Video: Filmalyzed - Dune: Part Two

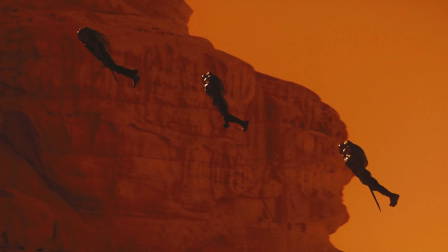[4:09]
I think all these things, it keeps the violence matter of fact, aligning us as the viewer with the Fremen's efficiency,
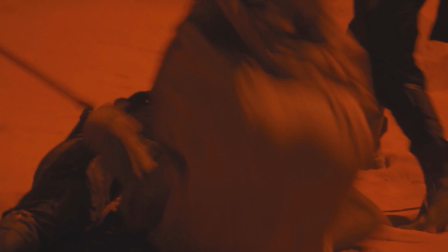[4:16]
rather than the cinematic glory of them, dominating their opposers.
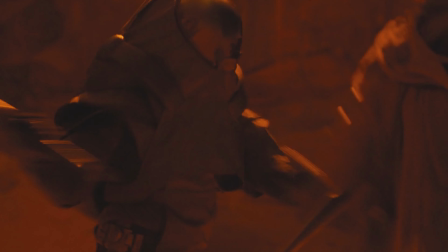[4:21]
In this part of the movie with the early Fremen stuff, Villeneuve does something very deliberate with Paul's physical presence.
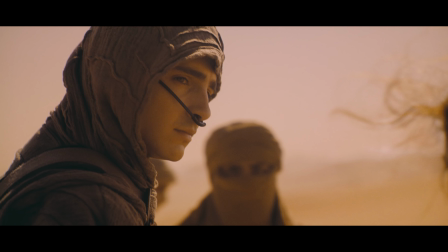[4:28]
Paul is almost never the visual center of the frame. This is not accidental. From a directing standpoint, Villeneuve is denying Paul the cinematic authority.
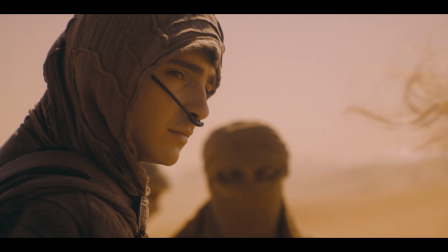[4:36]
Even when Paul speaks, the camera often holds back, observational rather than supportive.
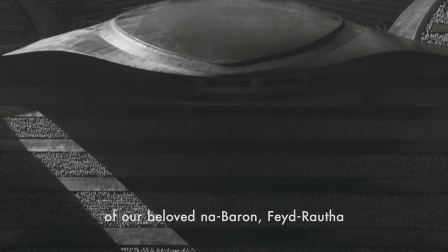[4:42]
The next scene we'll look at is Fade Rotha's arena scene. So there's a lot of things happening in this scene.
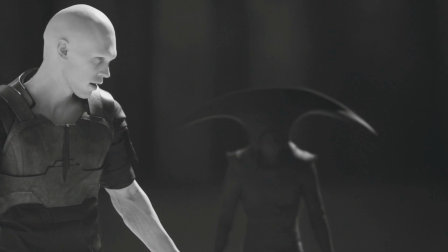[4:49]
And we're going to talk about the character through the production design and the lighting first.
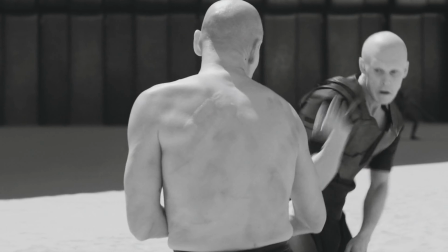[4:53]
So this scene here is one of the most overtly stylized scenes in the film, and it's doing immense narrative work.
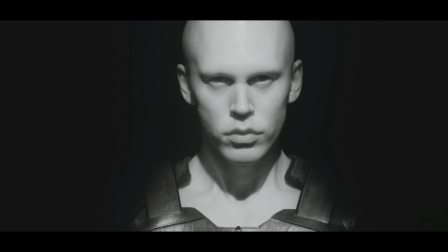[5:00]
When talking about the lighting, the high contrast, the near monochrome lighting strips away the warmth and the depth of the shots.
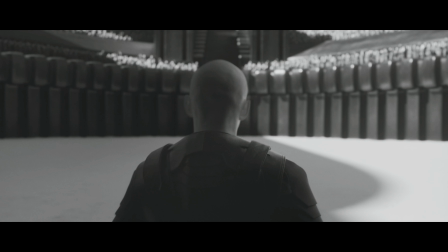[5:07]
This isn't realism, it's ideology.
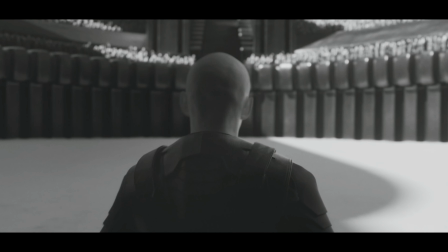[5:11]
The light flattens the skin tones and textures, creating a sense of like artificiality, performance.
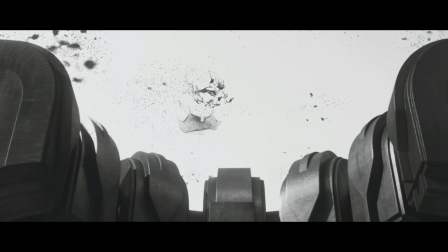[5:18]
It's an arena, so, and kind of a ritualized violence.
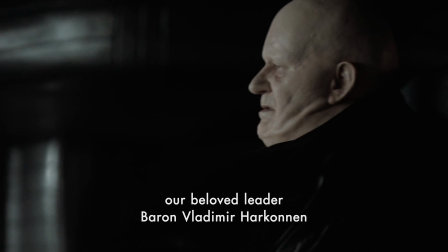[5:23]
So much so that when they're coming out of the tunnel and they're transitioning to the arena,
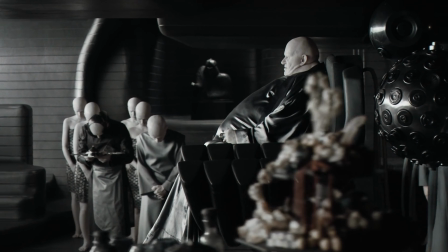[5:28]
you kind of see it go from having a bit of warmth and color to being completely monochrome,
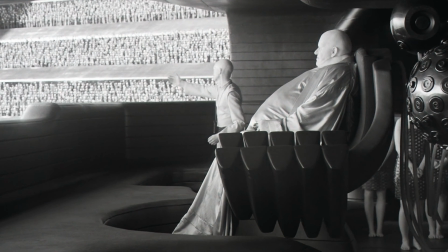[5:35]
black and white. Okay, now talking about the production design, the arena is very symmetrical.
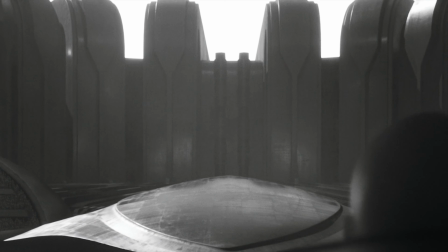[5:41]
It's clean, it's brutalist. It's very unlike Arrakis, which feels ancient and weathered and organic.
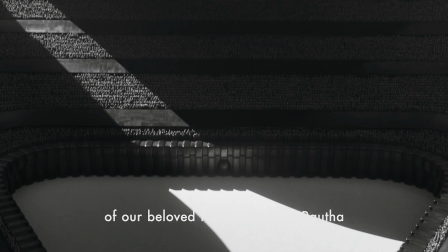[5:48]
This environment feels engineered. I think that tells us a whole lot about Fade Rauta.
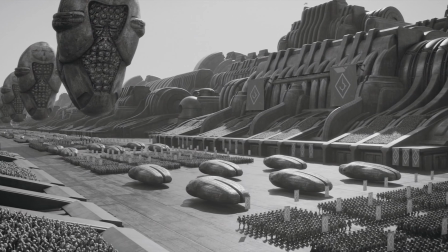[5:54]
How he is the product of control, not the product of survival like the Furman people.
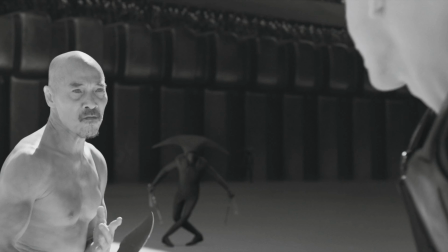[5:59]
The performances, Austin Butler, I think he plays this role really well.
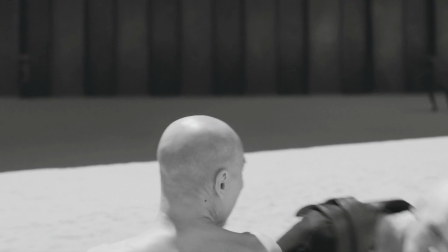[6:06]
So Austin Butler's performance is tightly choreographed. It's not emotional. I think Villeneuve directs him as a performer and not as a fighter.
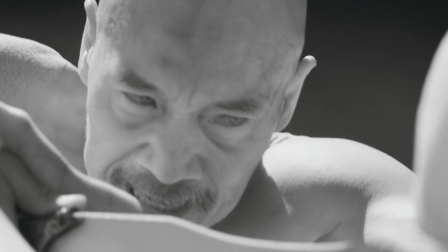[6:13]
And every moment, every movement feels rehearsed because in this world, violence is for spectacle.
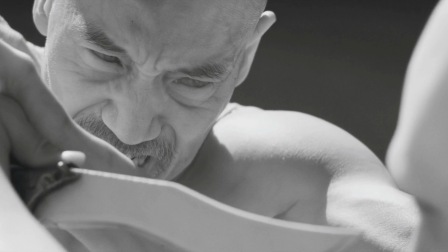[6:18]
So scene 3, the next scene that we're going to talk about here is the Water of Life scene.
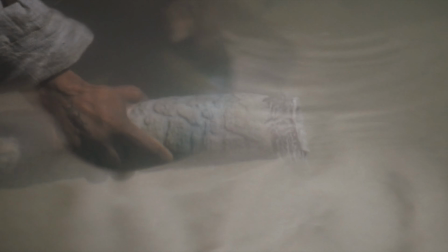[6:24]
So, I kind of look at this as like cinema as a ritual.
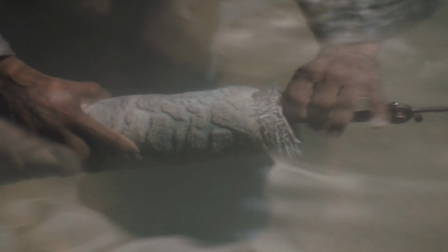[6:29]
This is one of the most formally daring scenes Villeneuve has directed in this movie.
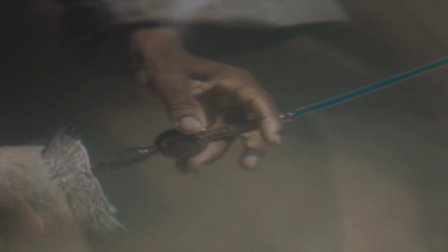[6:34]
I think a couple of reasons. When you talk about the visual design, I think the Water of Life sequence abandons realism for a lot of reasons.
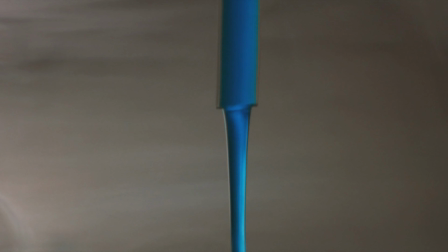[6:41]
It has this abstract compositions to it, floating camera movement, and non-linear editing,
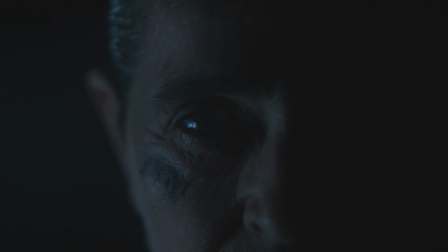[6:47]
with the flashbacks and the face dissolves into darkness and the time collapses and things like that.
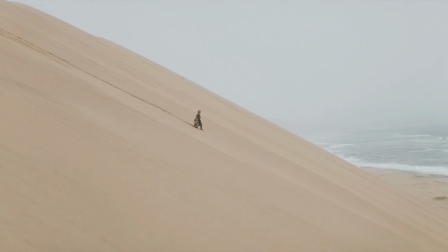[6:54]
And then we're talking about the editing, the way it's cut. The cut to sequence, it kind of feels disconnected and kind of circular even,
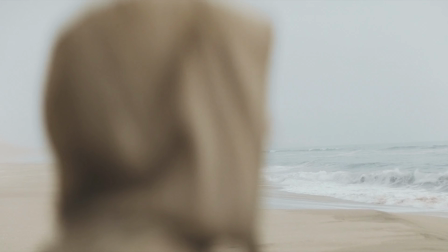[7:02]
where you're trying to come to full circle moments in these things and realization of what's happening and what will happen in different parts of time.
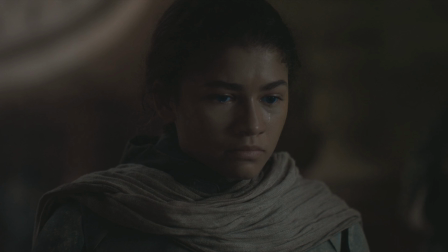[7:11]
I think this mirrors Paul's experience of seeing multiple futures at once. The Sound of Music, well,
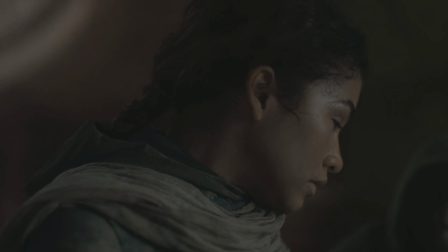[7:19]
Hans Zimmer is the composer on here, and his score becomes very vocal and choral and
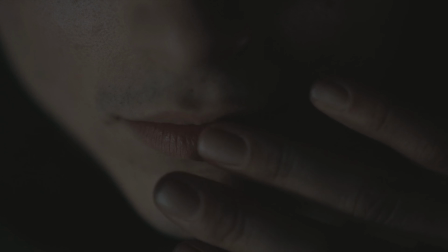[7:26]
almost religious feeling in this part of the film as everything's unfolding.
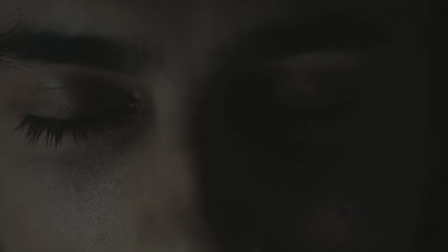[7:31]
I think the sound design overwhelms clarity. This is not meant to be understood intellectually, but felt spiritually.
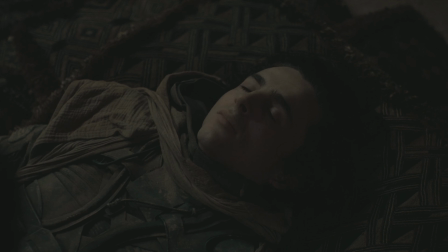[7:38]
When some of those things happen, you can kind of really feel it in your bones, especially if you saw it in the movie theater.
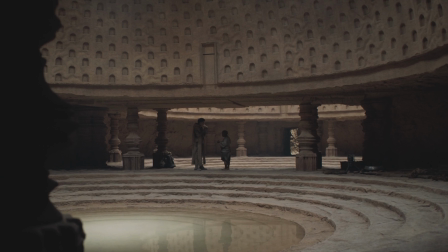[7:45]
I feel like the directional intent of this scene,
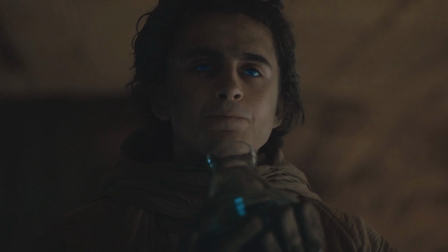[7:48]
Villeneuve is showing us that power is not empowering, it is disorienting, it's violent, it's invasive.
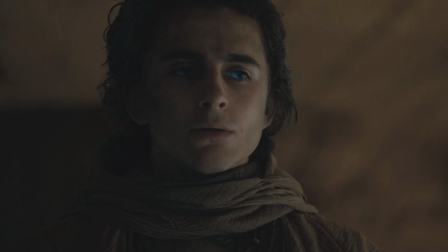[7:56]
Paul does not gain clarity here. He really loses his innocence.
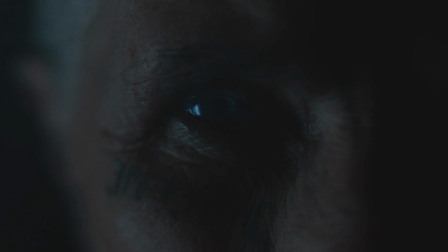[8:01]
He goes from being this character who, he says it earlier in the film, like, I'm not here to lead, I'm just trying to learn your ways. But now he's lost that innocence.